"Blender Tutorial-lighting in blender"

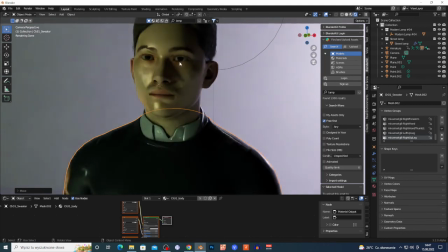Can use this from close-ups or whatever shot. It's too bright right here, but always look for this kind of triangle right here or bright area right here on this cheek that is in shadows, okay.
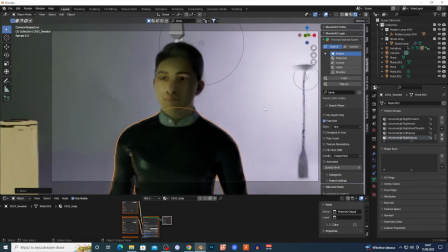So this is important, and always separate the background, your model, from the background. So add, like I said, different kind of contrasty colors, brighten up or maybe darker up the background, and of course add some textures.
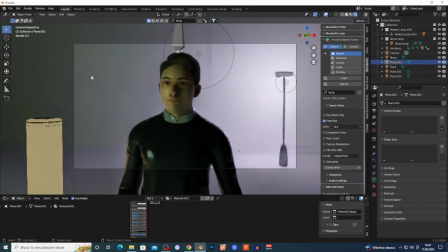This is not, you know, very good example because I don't have any textures right here.
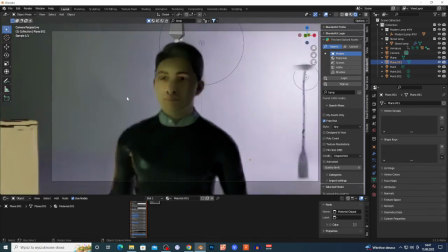This is just plain, but add always textures. Maybe add some window right here, and you want to add light behind the window to add this kind of reflection, yes. You get the idea how this works.
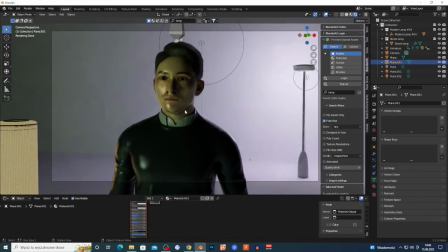But basically place the first light 45 degrees from the object, from the camera, to add this kind of triangle on the cheek.
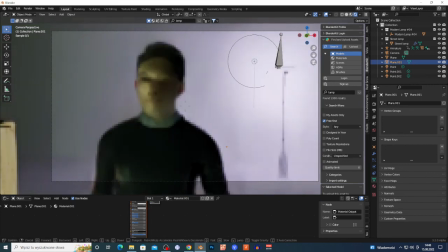And always remember to add sources to your fucking light,
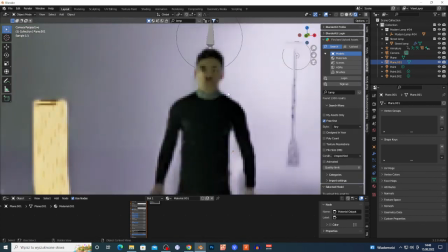because if it's not gonna add sources, it's gonna be like, where the light is coming from, okay. It doesn't make sense. So yeah, thank you for watching this very simple and strange tutorial.
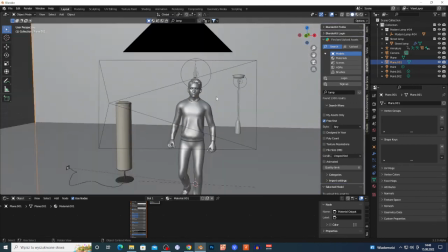I hope you get the idea how this works. Like I said, this is very simple setup.
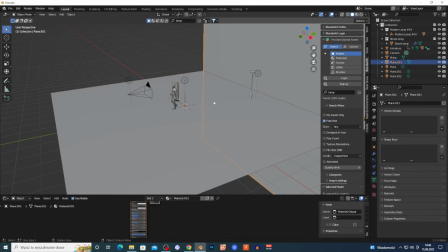I don't have any scene. I have just plain and right here, so it's very hard to basically place some light in this. I don't know. If I have some kind of room, I can place the light, yes, using those kind of methods, like separate,
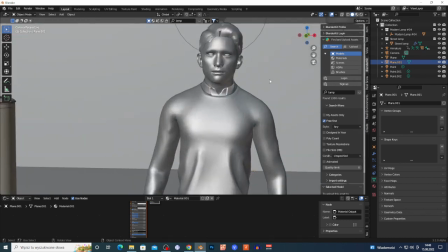add some sources behind the objects, yes, maybe some fireplace, like I said, maybe some lamp,
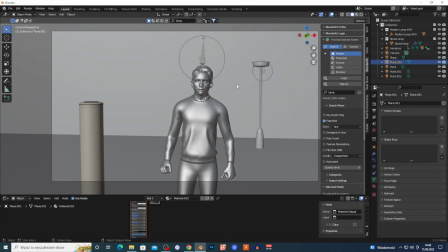desk lamp, to add some kind of cool looking background. Yes, to separate this using different kind of colors, blue, orange, yes, in front, or maybe in another way.
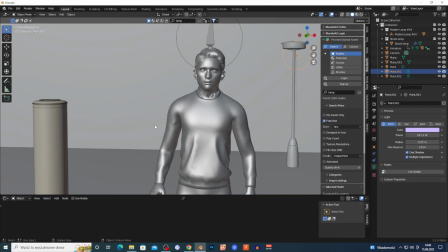Always use